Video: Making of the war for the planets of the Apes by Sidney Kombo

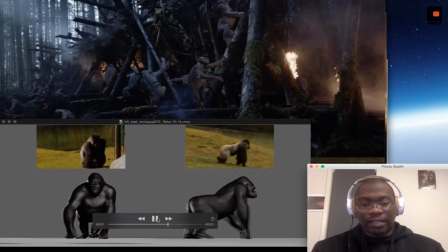4:34 And so when I was happy with what I had on the gorilla and present that to the client,
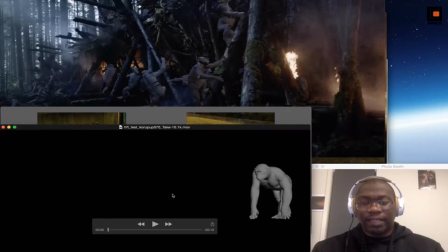4:42 I went ahead and did the same on Caesar. And the idea here was to show that Caesar is not that young anymore. He's a little older. And if he were for any reason.
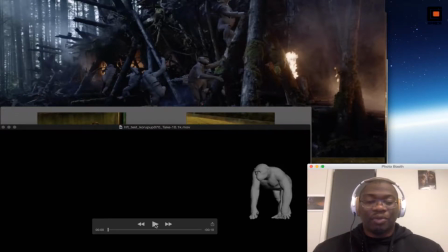4:58 Didn't happen in the movie that often, but if he were to walk on his four again, that's how he would have been, you know, just again trying to understand how an old chimpanzee would be moving, and if he's the
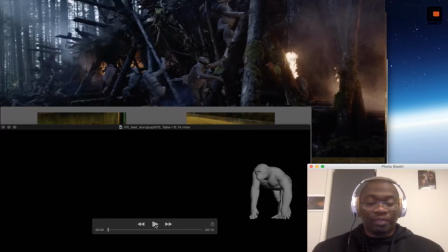5:17 the father, if he is the authority figure, how he would be looking at the other.
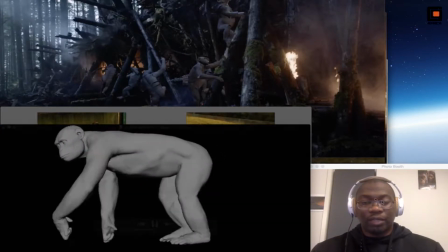5:23 So, and that's pretty much what I was trying to put together here.
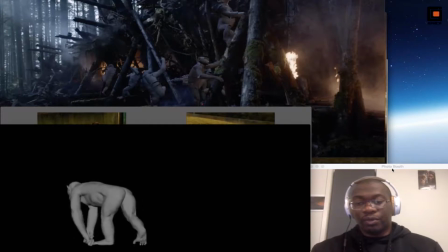5:30 So you see how
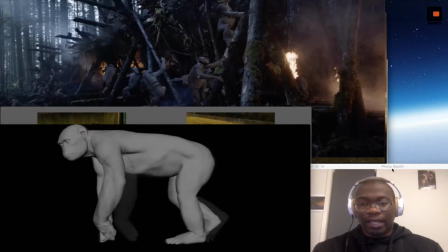5:34 when he passes, how he's looking at us, pretty much like you have to,
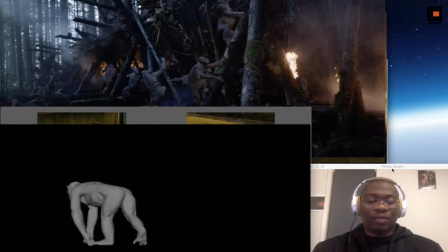5:40 you know, you have to make a way for him,
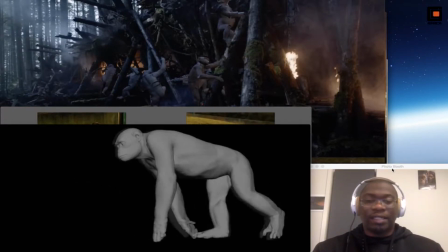5:44 which is something I simulate slightly with the position of the camera,
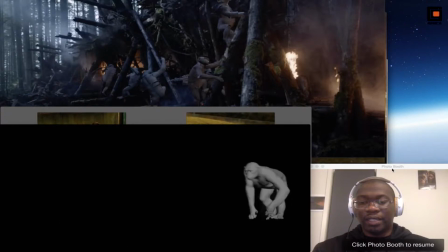5:49 giving him the upper hand, just to, you know, to force that impression that the guy is bigger than us.
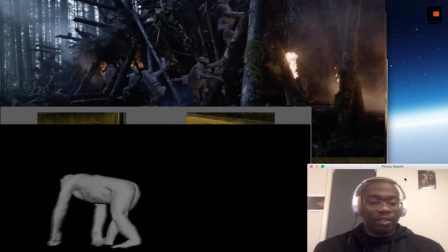5:59 Yeah, so that's a big part of my workflow,
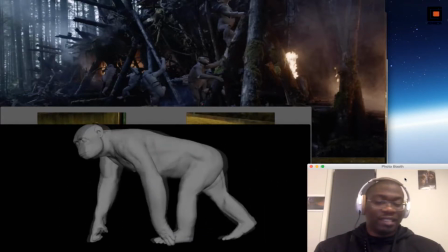6:04 the way I approach things every time I start a movie, whatever it is. I just need to know my characters.
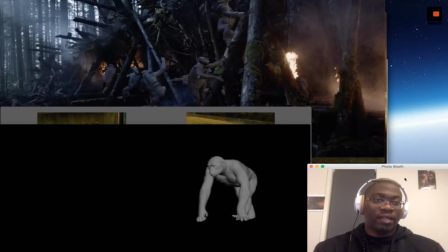6:12 I just need to understand how they would be moving if they were real, and
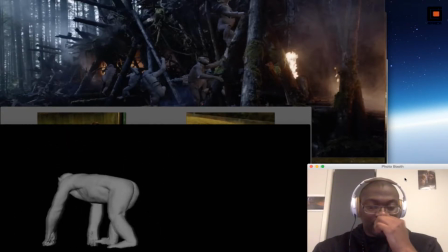6:18 once I'm and you can see, right, it's not anything close to being final.
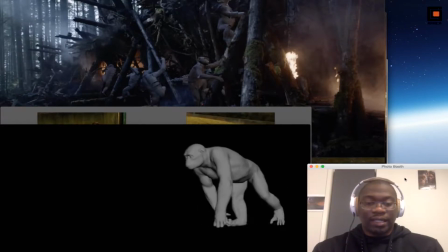6:25 You know, the hands are not
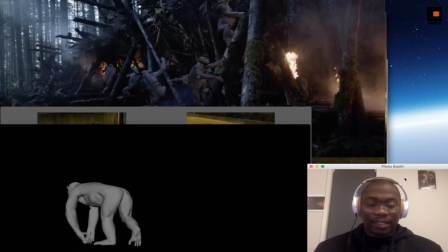6:29 interacting with the ground in the best way, but it's just telling the overall story of the guy.
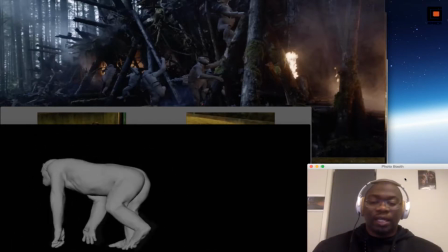6:38 We call that detailing, and that's something that you can do afterward, but don't let it distract you.
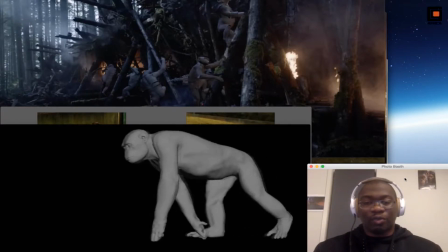6:45 Trying to have something really polished and everything is not what is going to get you to believe that it's real.
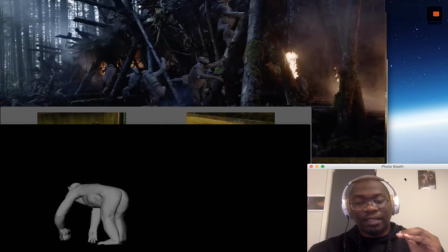6:52 The timing is mainly and you know,
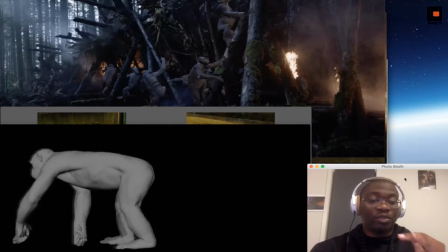6:57 catching the right spacing is mainly what gets the audience to believe that what they see is, you know, believable.
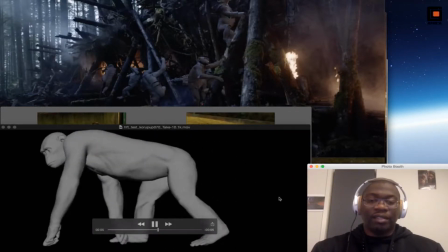7:08 So once I was happy with Caesar, it was the perfect time, you know,
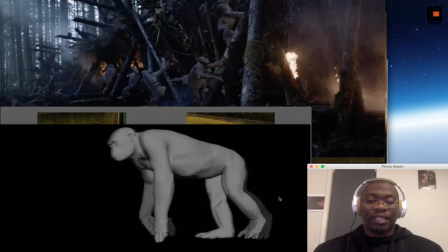7:16 to get into spreading that across the show and saying, yeah, if we want to have a quadrupedal walk for a gorilla
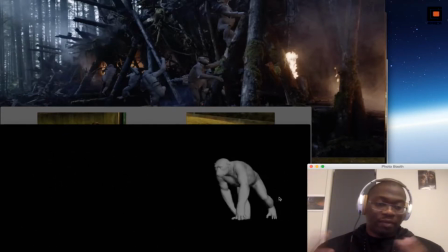7:25 or a chimp, well, we have these ones and we can try to play with them.
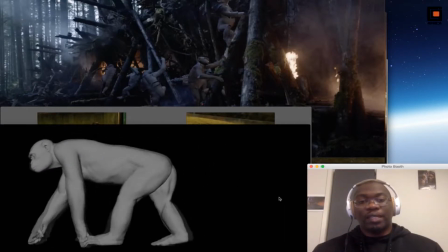7:30 But I will just jump ahead and go into the movie section.
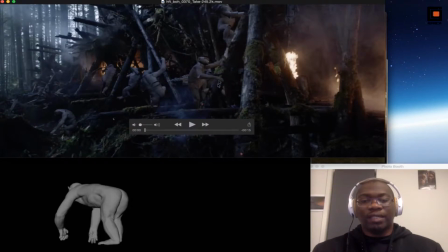7:36 And before playing this one, this is a scene that happens at the very beginning of the movie with the battle on the hill, and the idea was to try to sell the desperation of the chimps
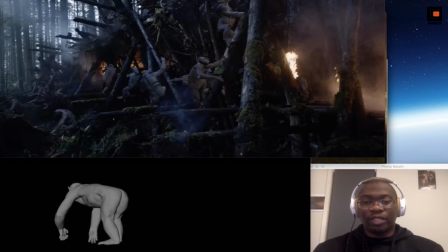7:55 in that battle. You know, the human caught them in their trenches, and they were trying to defend themselves, and they lost a lot of people. And the director wanted to show that desperation.
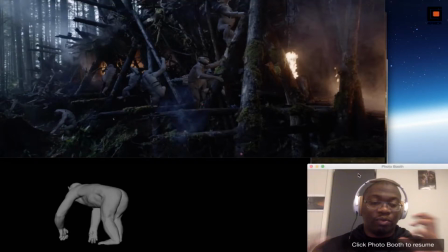8:09 And in order to do that, you put together a type of action that sells it. You know, you create a story in the story. A friend, I think it's gonna be this guy coming behind with his rifle,
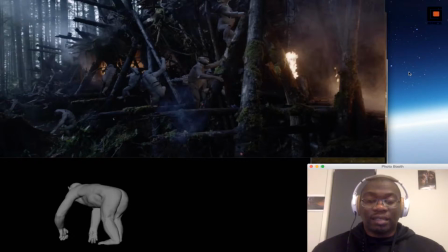8:28 losing one of his friends and saying that and exposing himself because he really want to shoot at the humans, and dying, ended up dying as well.